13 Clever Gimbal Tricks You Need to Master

Hey everyone, I'm Adam Frimmer from DIYPhotography.net, and today we're on a rooftop.
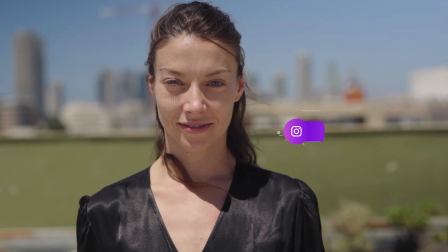We came here today to explore advanced gimbal techniques, and we have the talented dancer Danielle Steven and master gimbal operator Oleg Balzanov. They're going to help teach you some clever tricks to help you up your gimbal game.
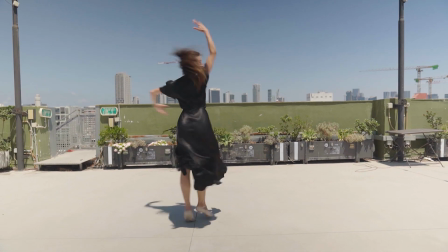If you're shooting any types of videos that are not on a tripod, there's a good chance you've probably used a gimbal. And there's probably a really good reason for that.
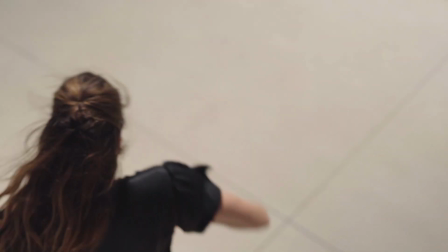Up until just a few years ago, if you wanted to get a shot like this, you would need super expensive equipment and a staff to operate it all.
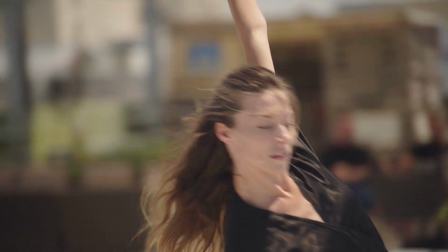Today, under $1,000 gets you the best in gimbal technology, and you can basically stabilize any pro camera, within reason of course. But these gimbals are getting so good, and every year the capacity gets better, the runtime gets longer, and the payload gets heavier. Gimbals are here to stay, so you definitely want to stick around and learn a couple of these tricks. For today's tutorial, we'll be using 3 pieces of kit: a Manfrotto 460 gimbal,
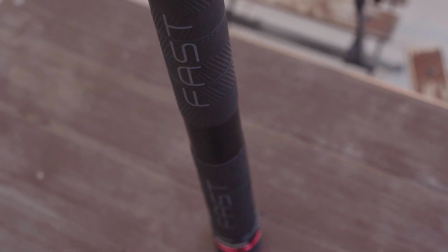a dedicated remote control, and a monopod style accessory aptly called the Gimbal.
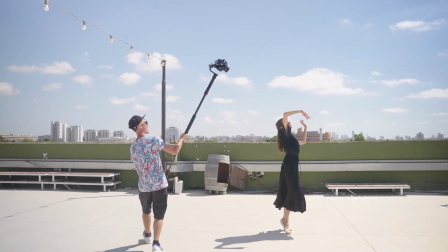Using a gimbal with an extending arm and a remote control provide plenty of creative options. So without further ado, here are my top 12 tips for upping your gimbal game. More is more.
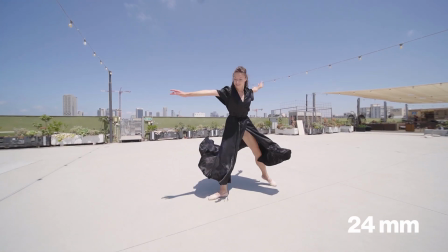You know how when you see a video shot on a phone, you immediately recognize the phoneness of it? This is partially because almost all phones use a wide-angle lens and an infinite depth of field. If you're going for a cinematic look, try taking a break from those wide-angle lenses.
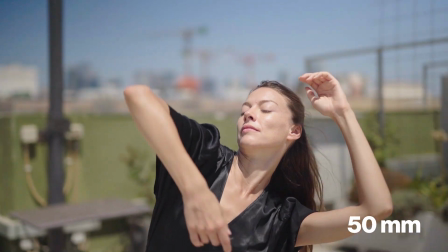Use a long lens to get the separation between your subject and your background, and you'll immediately start to see the cinematic look.
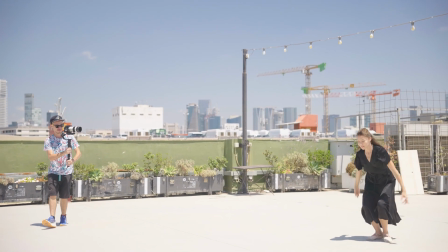It's true that those lenses can be heavier and harder to master, but they'll reward you with a super cinematic look.
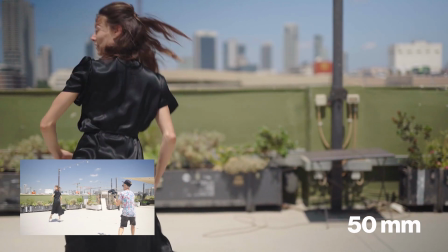Longer lenses are also great in creating parallax. Parallax is that effect that you get when you really feel the shift in planes in a shot.
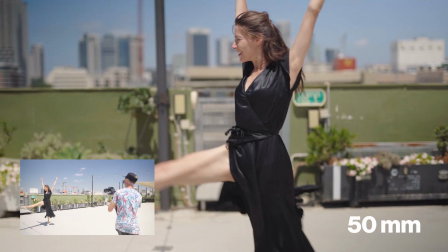It really gives you a sense of where everything is and adds a layer of depth to your shot. Take it easy.
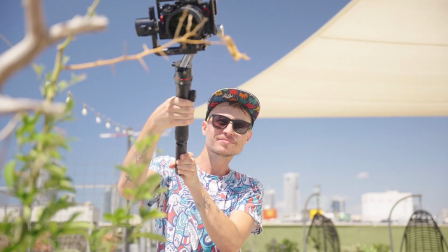It's tempting to set the gimbal sensitivity to high. You get a fast response and it feels great. But there is a price to pay. You pay in jitter. Using a lower sensitivity means the gimbal will react less to your movement.
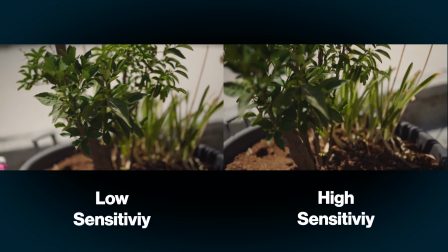So while you might have to work a little bit harder to get those bigger movements, your smaller mistakes won't show up on the gimbal, making it feel less robotic.
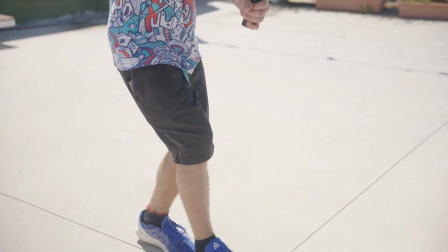Walk backwards. Walking backwards has been an open secret of camera operators since the beginning of time, and there's a reason for that.
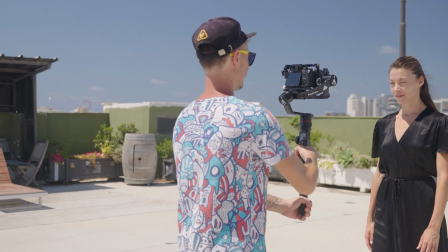These 2 shots will illustrate exactly why. When you walk backwards, you get to keep your eyes fixed on the subject.
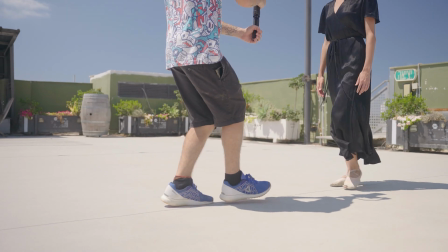It's also easier to bend your knees slightly when walking backwards, and bent knees usually means less bounciness.
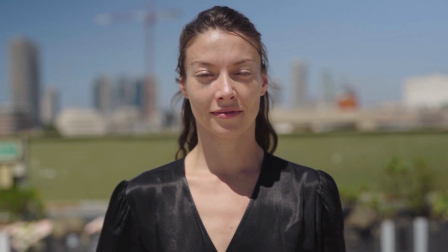And in this shot, it's easier to frame the subject right when you're close to it. Going the other way will force you to move in a very careful way to center your subject. Obviously, it's not always possible, but when it works, it's like magic. Keep her close.
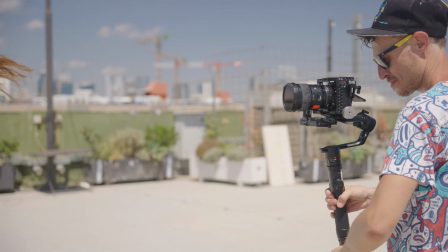Gimbals today are pretty light, and the Manfrotto 460 is no different. It's just about 1.5 kilos, which is totally manageable, but adding a camera and a lens, you're going to be looking at close to 3 kilos.
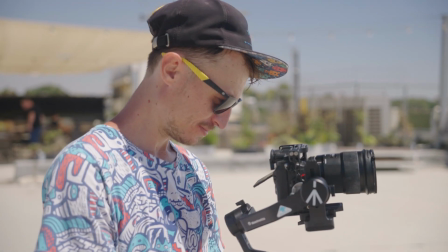Keeping the gimbal close to you reduces the effort you need to make to carry that load.
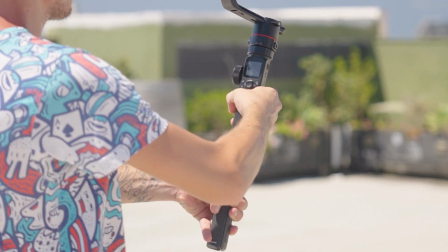And as a bonus, you get another degree of freedom by moving your elbows and less rigidity in your movement.
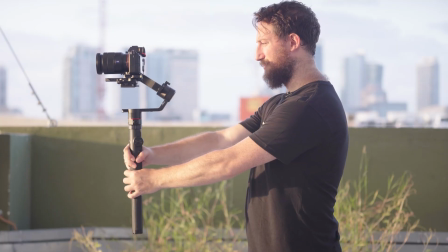If you have a problem with Z-bounce, this tip should help you reduce it significantly.
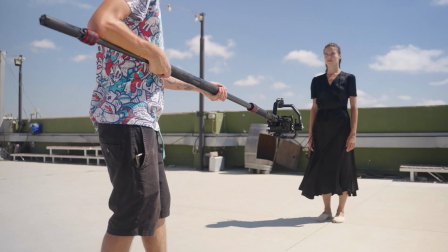Monopods and cranes. Hollywood really loves using jibs. And if you're going for high production value, you should probably consider one.
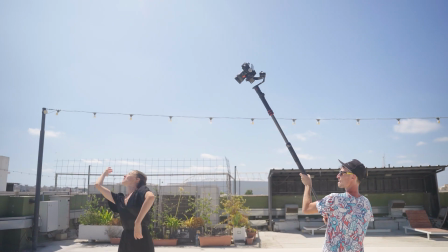The crane, aka the jib, is basically just a camera at the end of a pole, and it has some weights and other mechanics,
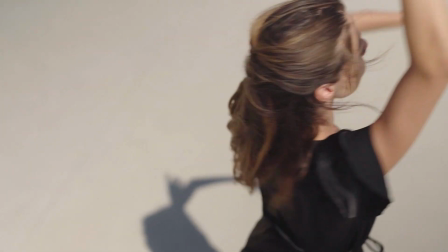but if you have a gimbal and a monopod, you can do pretty similar shots. Think about going from something extremely low to something very high.
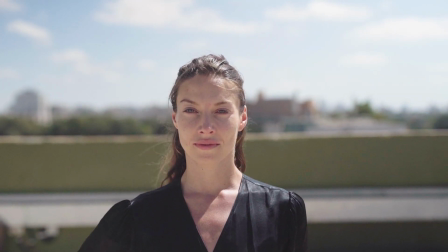For this shot, we'll be using the Manfrotto Gimbal, which is like a monopod, but it opens really fast, and you can connect a gimbal remote to the other end of it.
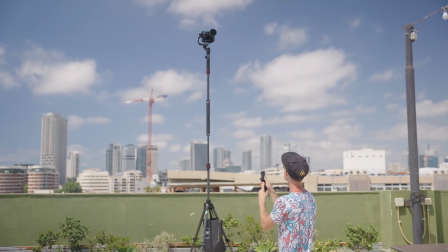Drone shots. Another thing you can do with monopods is getting drone-like shots.
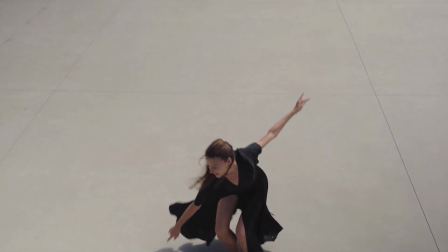Heck, using the remote, you can set up your camera to get a drone-like shot from a high vantage point that you wouldn't be able to otherwise.
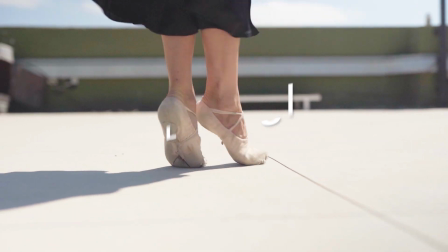Low-angle shots. Low-angle shots can tell a powerful story. This isn't an angle that humans are used to seeing, and it can really create a unique point of view.
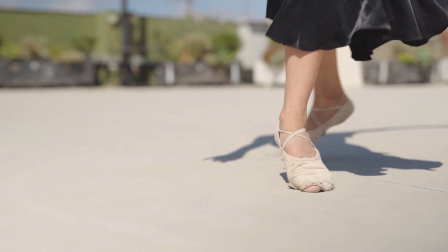It almost feels like the story is being told from a position of peeking or maybe a weak person.
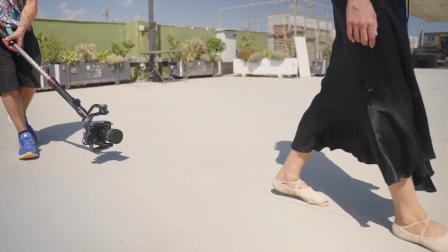That said, shooting at low angles is hard, and especially hard on your back. You can use a top handle, but even then, you kind of have to squat. This is where a long stick can really be helpful.
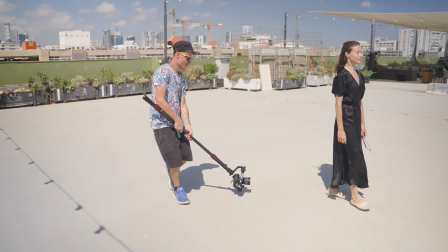When you hold the gimbal from this height, you have a better stability and peripheral vision, and because it's not as straining on your back,
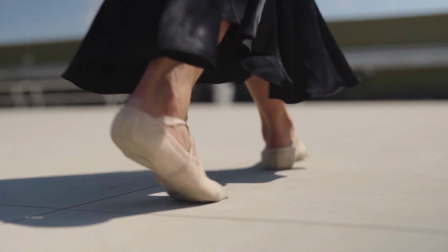you can hold the gimbal for longer and in some cases even lower. Lock and load. While we're on the subject of connecting gimbals to things, here's a nice trick when you need to connect the gimbal to a tripod, or anything really. When you set the gimbal to L, it stops turning, so it's much easier to screw things into it when it's upright.
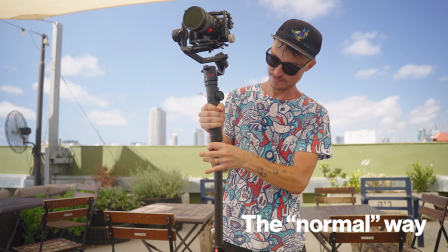So instead of lifting the monopod and whatever you're trying to screw into it, you can simply turn the handle and then screw it in.
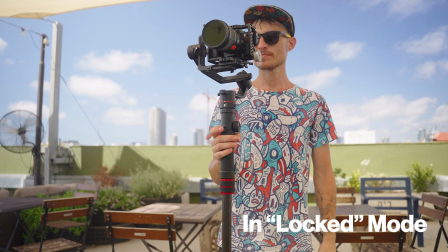When you're done, revert to your mode of choice, and that's it. More axis equals more cinematic.
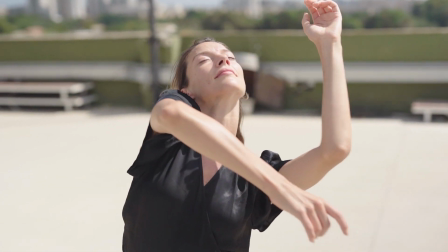As you get more comfortable using your gimbal, try and use as many axes as you can.
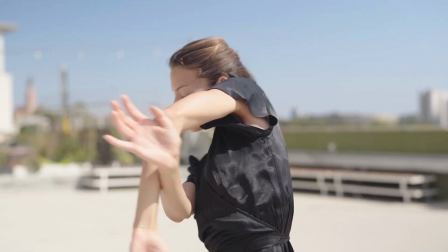This can really drive a shot. If you can tilt, pan, and track in the same shot, you'll create parallax on every axis.
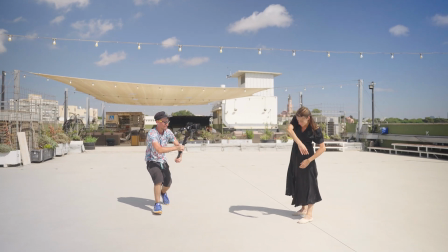And this will feel much more immersive. Let's take a look at an example. We'll try doing the same shot 3 times, and each time we'll add another degree of movement.
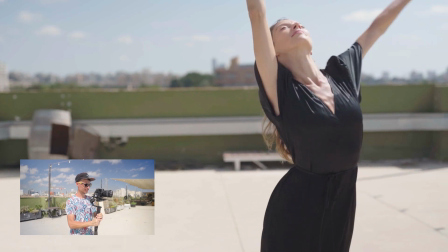So we'll start with just tracking. Okay, nice.
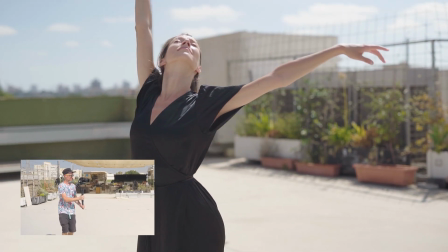Let's see with a pan and a track together. Okay, it's obviously better.
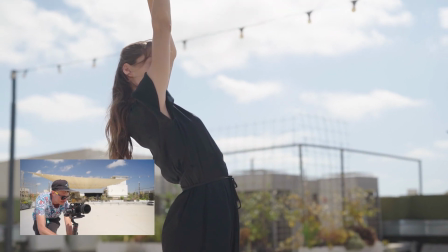Now let's add the tilt axis. Suddenly, the frame comes to life.
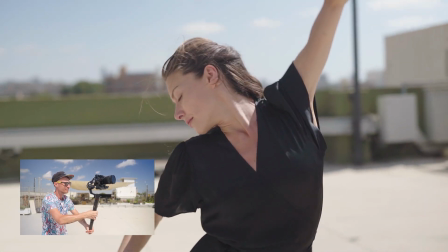You get more information about the surroundings, and you also get to reveal and hide parts of the frames as you see fit. Adding an axis will give you a chance to tell a better story. Take it slow.
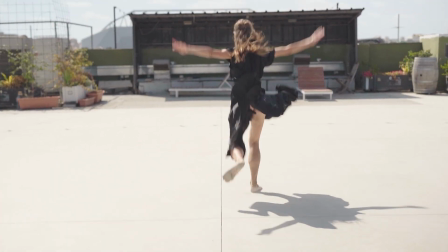Have you ever been filming someone walking, and then you're walking exactly at their pace, and then you suddenly need to tell them to slow down? I have a tendency to get carried away sometimes with a shot. I'll get really into it and I'll want to follow something moving really fast.
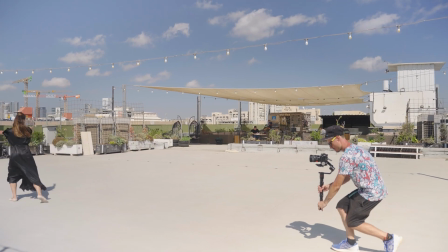But I always remind myself that if I go slower, I'll give myself more time to frame up better, and it'll help me predict my framing even more.
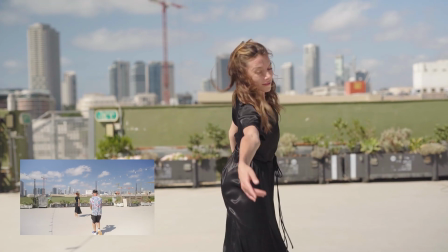Try resisting the urge to get close and move quickly. Let the subject do their thing and observe them from a little distance. This will increase your margin of error, and it'll also let your subject guide your frame and not your path.
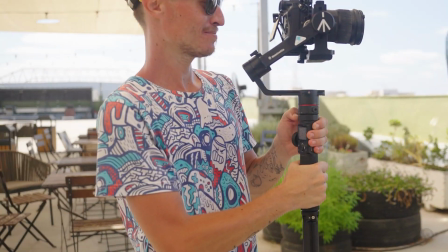Torso works best. This has to be one of the most common mistakes I see with people when they're trying to handle their gimbals. And if you go back to our tip about holding the gimbal closer to you, it'll really click in.
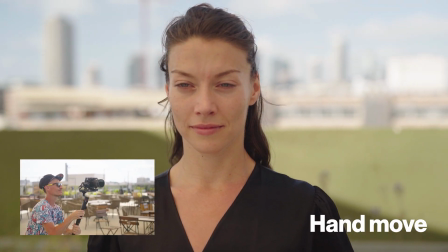When you want to turn a gimbal, don't try and force a movement from your gimbal, or just by rotating your hands.
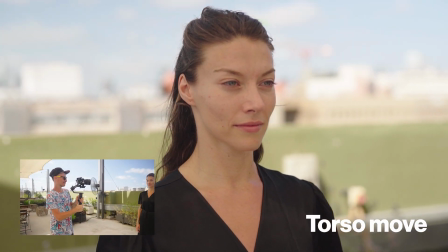Instead, glide and guide the turn of the gimbal by repositioning yourself.
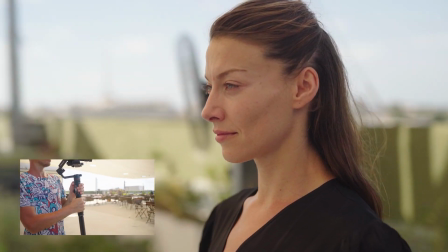It will give you much smoother movements, and it'll feel a lot less robotic. The lateral shot.
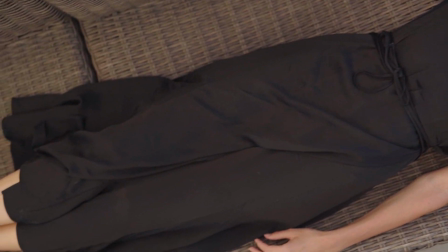Sometimes you want to get a top-down shot that reveals something. It goes from the obvious to the story point. If you have a monopod available, you can combine the tips about moving with your torso and using a pull to create a great lateral shot.
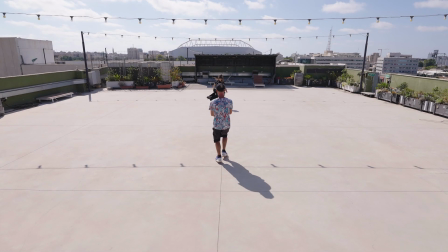Start and stop. If you ever shot stills, you'd be familiar with our last tip.
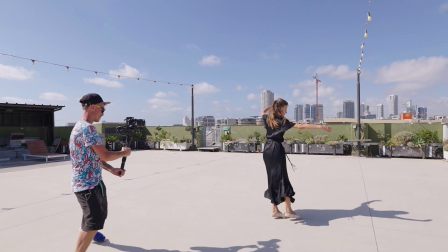Don't spray and pray. I'm going to share with you the basis of gimbal work. You know how it looks like gimbal operators move around and create some great clips? So, not really.
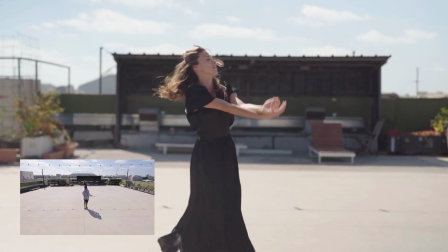They plan the start and the end of the frames, and they move between them.
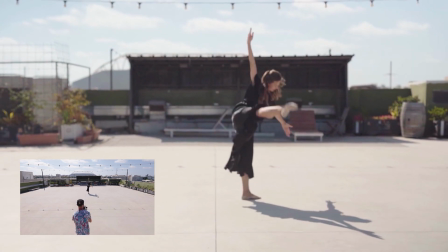So just like with any moving shot, make sure you have a strong starting position and a strong ending position.
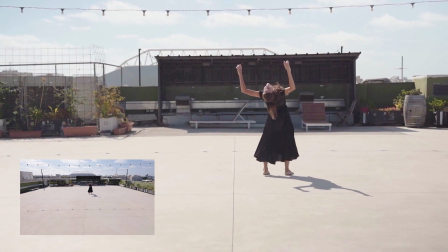Then you can move between them. So that's all we have for you today. A huge thanks to Manfrotto for sending us the gimbal. I hope you guys enjoyed this video.